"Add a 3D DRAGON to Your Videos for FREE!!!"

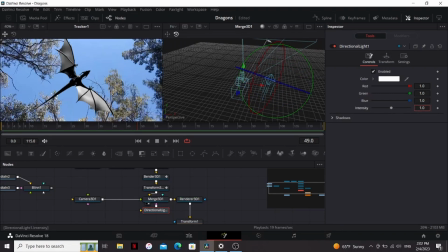So I'm just gonna match it with the sun in my footage. And since it's the sun, I think I'm gonna bring up the intensity to 1.5, just so that there's more contrast between the highlights and the shadows. And then I'm going to add an ambient light, plug that in, just fill in the shadows a little bit. Now at this point, we can drag in our texture again. So now let's work to get it to match our footage better.
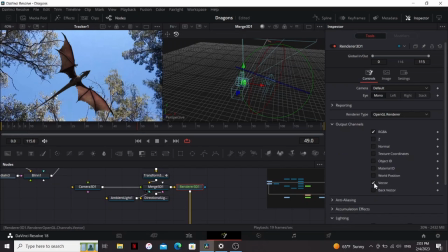So in the renderer 3D, I'm gonna go to the output channels and check vector. Then in the image tab, I'm gonna change the depth to float 16. So after that, I'm gonna add a vector motion blur. So right off the bat, that looks pretty good.
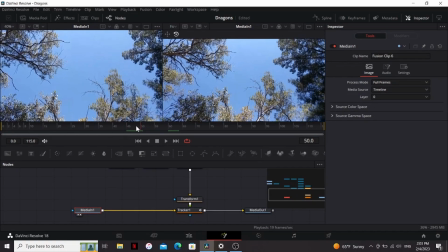But if we look at our footage, you can see that there's this big movement going on, but there's really not that much motion blur going on.
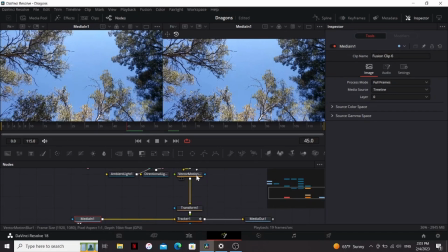So in the vector motion blur, I'm gonna bring down the amount to something like a 0.1. Now this is just for my footage. You wanna look at your own footage and match the amount of motion blur that it has. Now this footage is pretty sharp.
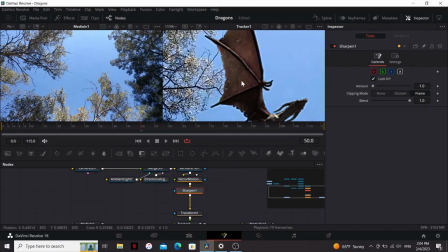So I'm gonna add a sharpen node. Now it looks pretty good, but if I press A, You can see it added an alpha channel to this. It doesn't look that bad now, but if I right click, go to options, and uncheck checker underlay, you can see it adds this ugly black outline around it, and I really do not like that.
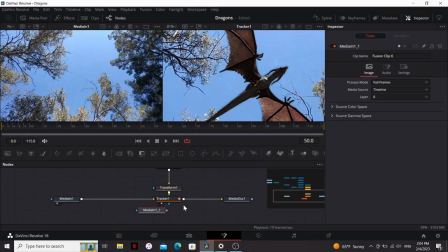So how do we fix that? So I'm gonna duplicate my media in, paste it down here, just copy paste, and then I'm gonna merge my tracker over that. So that got rid of the black line. So in the sharpen, I'm just gonna bring down the amount to maybe 0.3.
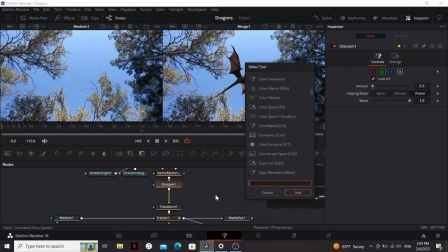Yeah, I just wanna match the sharpness of the tree right here. I think I'm also gonna add a JPEG damage just to match my footage, bring up the quality.
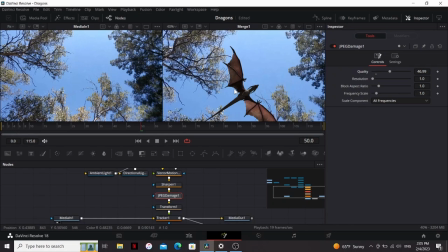Now, all of these are just for my footage. These settings might not work for your footage, so play around with everything until it matches what you shot.
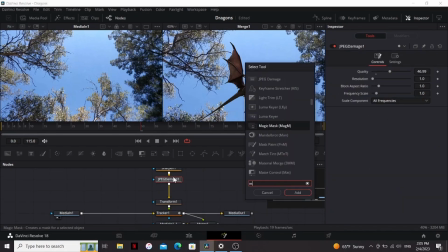Now, our dragon's looking a little bit dark, so I'm gonna add the match tint node. So this node does not come with Fusion.
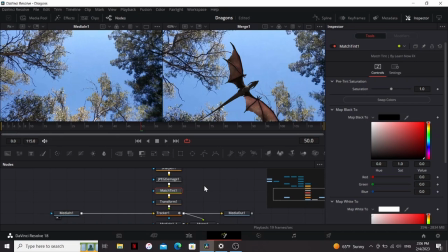It's a free plugin from Learn Now Effects, and you can get it on Reactor. I really like it. It works just like the tint effect in After Effects. So to start, I'm gonna check pre-divide post-multiply down at the bottom.
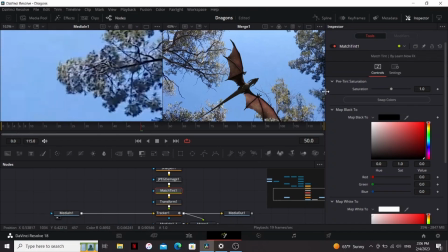So then with my footage in the right viewer, I'm just gonna zoom in, find a part that's supposed to be black, then take this little eyedropper here and find a place that looks good. And then using the amount to tint slider, I can control how strong I want it to be. So if I turn it on and off, you can see what it's doing. It's really subtle, but it really helps sell that this is actually there.
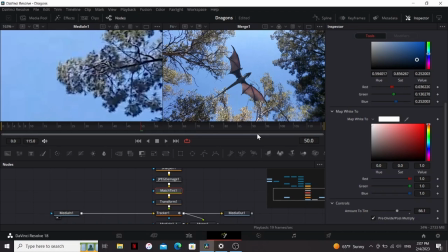One of the biggest mistakes I see people doing when compositing CG footage is not matching the black point, and it really is an obvious indicator that this is not real.
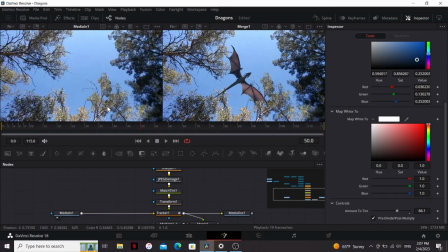Finally, our dragon is supposed to be behind the trees, but it's in front of them right now. Fortunately, because I shot this on a really clear day, the sky is basically a giant blue screen. So I'm gonna copy my footage, paste it over here, then add the delta keyer.
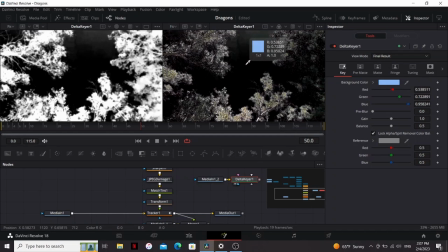So I can bring that to both viewers, and on this one I can hit A, and then as I drag out with this color picker, it gives me a white and black image of what the alpha is. And then the matte tab, I'm just gonna bring up the threshold a little bit. Then I can take this and merge it over our footage.
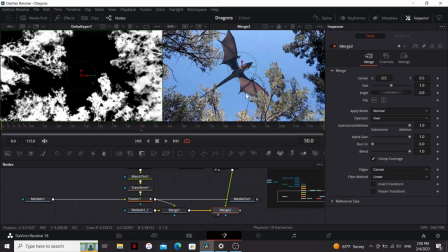Now it's going behind the trees, and it's really just the cherry on top that sells that the dragon is really there. And then finally, I'm gonna take it from the merge to and plug it into the media out.
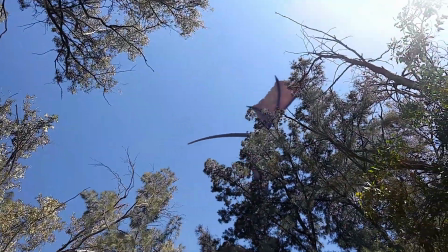Now a lot of the techniques that we use here can also be used to make UFO videos, and you can learn how to do that in this video here.